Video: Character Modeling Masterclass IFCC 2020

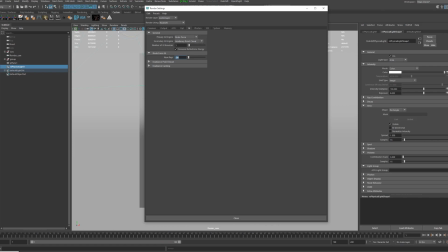3954s
I'm using brute force with irradiance point cloud. And I'm gonna place my key light, and I'm gonna place a couple of
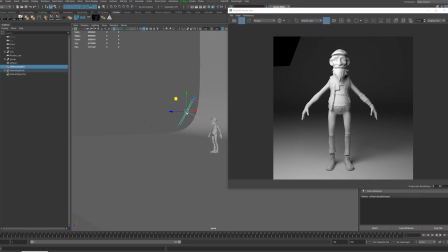3966s
bounce lights and kick lights. So some of them are gonna be for
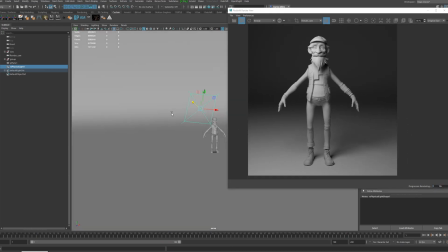3975s
emphasizing the silhouette of the characters, and others would be for making the character read a little bit better.
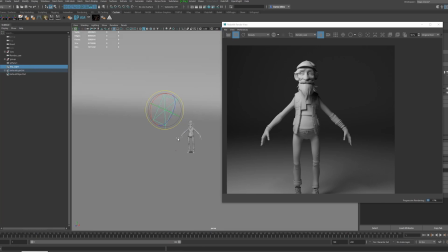3985s
So after placing my key light, which is usually the strongest light source in
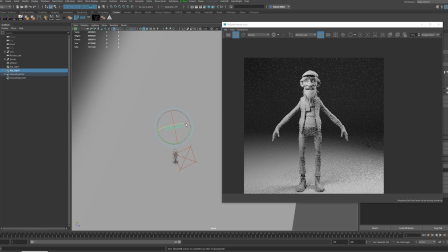3994s
your lighting rig, I'm gonna start duplicating around, and I'm gonna create what we call a rim light.
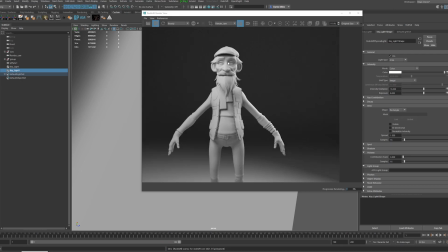4000s
And as you're gonna see, redshift lights by default have
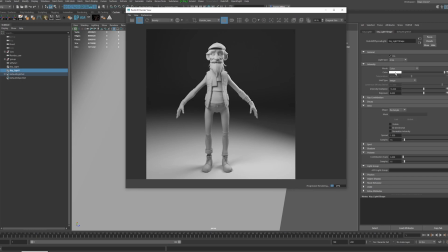4005s
visible turned on, which means that they're gonna render as cards.
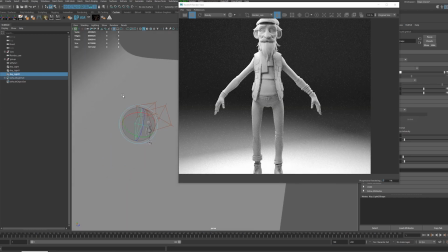4010s
So I'm gonna go quickly to my render settings, my attribute editor rather, and disable that switch.
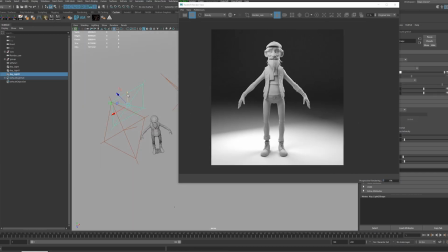4017s
And I'm gonna do 2 rim lights, and then I'm gonna make a fill light.
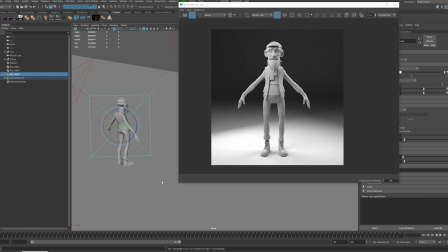4022s
And for a moment, the character is gonna start to look a little bit flat,
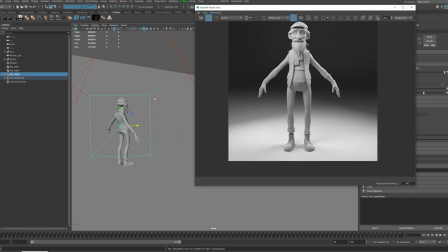4026s
and that's because I haven't adjusted my lights yet.
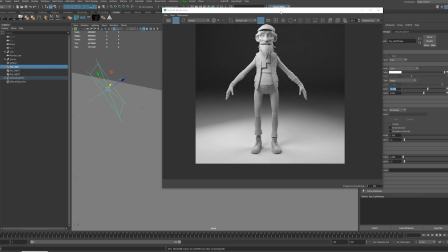4031s
So as you're gonna see, the rim lights really help outline the silhouette of the character.
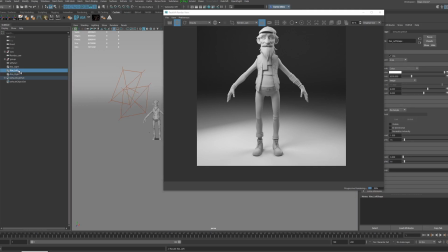4037s
But if you make them too strong, then they're gonna start to kind of like fight with the key light a little bit,
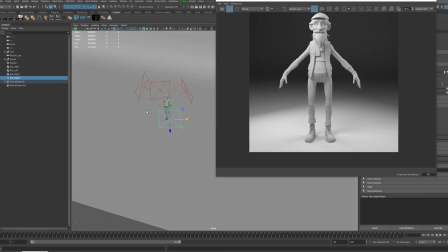4044s
and it's gonna make things look a little bit flat. That's why I'm gonna duplicate the key light.
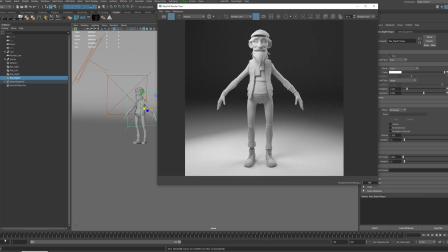4050s
I'm gonna flip it on the other side and give it a very low intensity, and gonna use it more of a filler light, just to kind of add a little bit more light and kind of reduce some of the contrast.
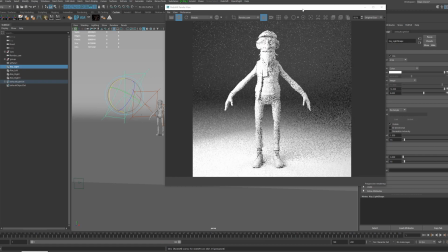4066s
I know that my shaders are gonna be kind of clay based,
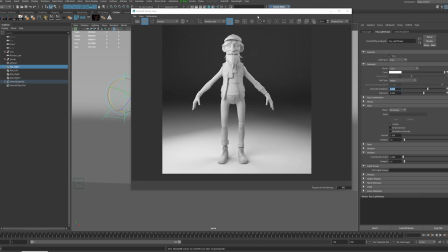4071s
so I'm giving a little bit more light, just because I know that I'm gonna have a little bit darker shaders.
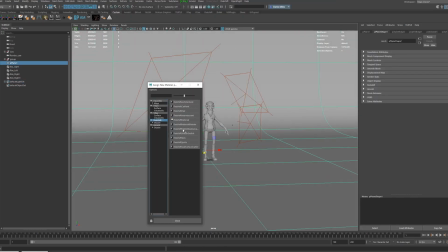4078s
And this is something that in production you would have already preset by your lighting department, but I wanted to kind of give you an overview of how you would do it for yourself.
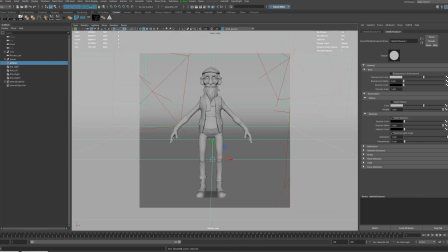4088s
For the background, as you're gonna see, because it was kind of dimming very quickly,
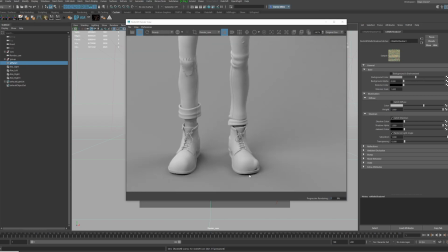4094s
I decided to assign a shadow catcher material,
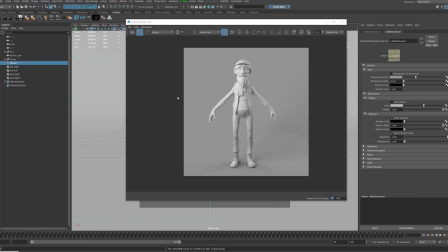4098s
which pretty much makes the background look very like flat, like almost like a surface color only.
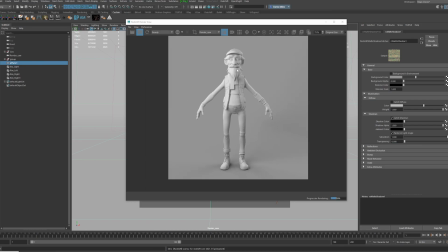4104s
And it also catches the shadows, which is very, very nice.
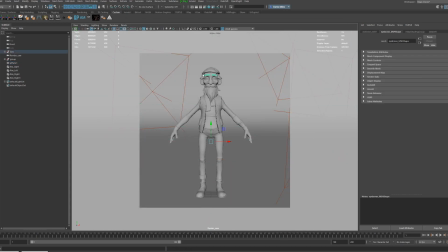4109s
So with that in mind, I'm gonna start playing a little bit more with shading, and here I'm activating the subdivision,
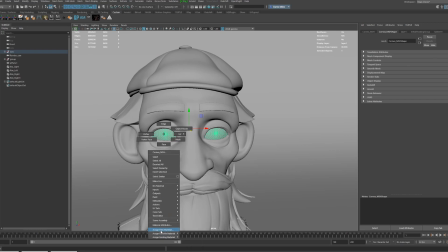4123s
just because some of the models were looking a little bit blocky.
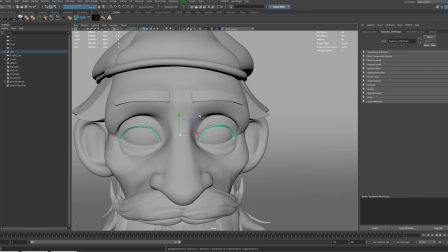4126s
And for the cornea of the eyes, I'm gonna add a glass like material,
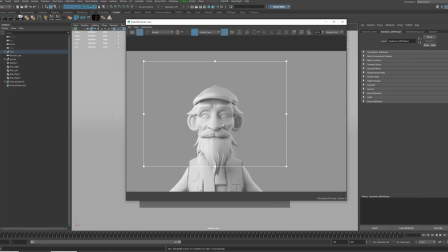4135s
and for the eyes I'm gonna have pretty much like a standard material with a ramp, with a radial ramp, just to kind of
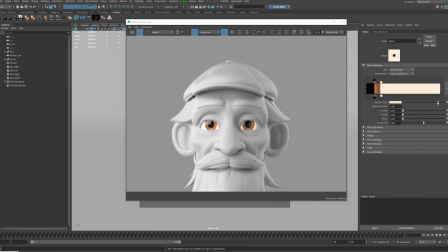4144s
illustrate it, a little bit of an eye shape.
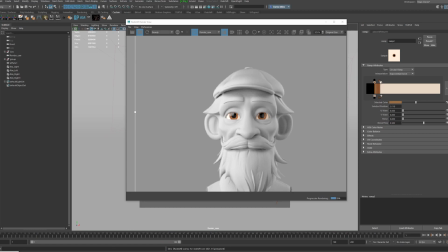4147s
So I've added a ramp, and I'm tweaking the colors a little bit because they're a little bit on the bright side.
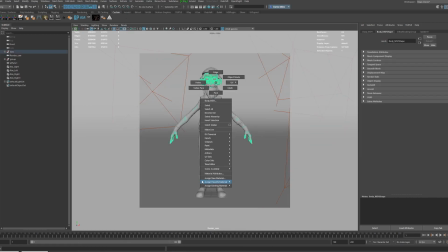4153s
So I kind of want to tone it down and make it a bit more neutral. And right now I'm gonna set up 3 main shaders,
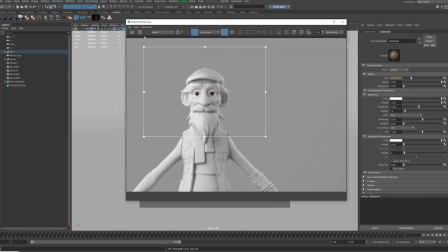4161s
which is gonna be a medium clay, a dark, and a light clay.
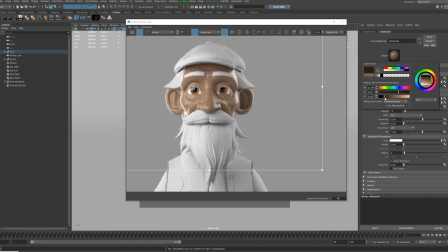4167s
And like I mentioned, this is something that we do in production. Depending on the show you're working on, you're gonna get your shaders in your shader library. So as a modeler, your job was gonna be to literally just drag and drop the materials on your model,
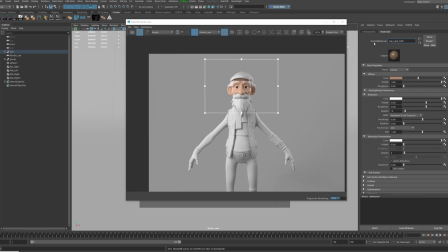4186s
and that is usually left on the artist to kind of present it the way
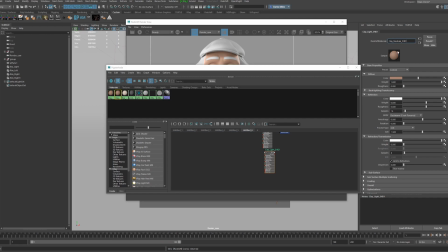4192s
you feel like it's gonna read better. So here I made my light material, my light clay material, and I'm gonna duplicate it 2 times. I'm gonna make a medium and a dark one.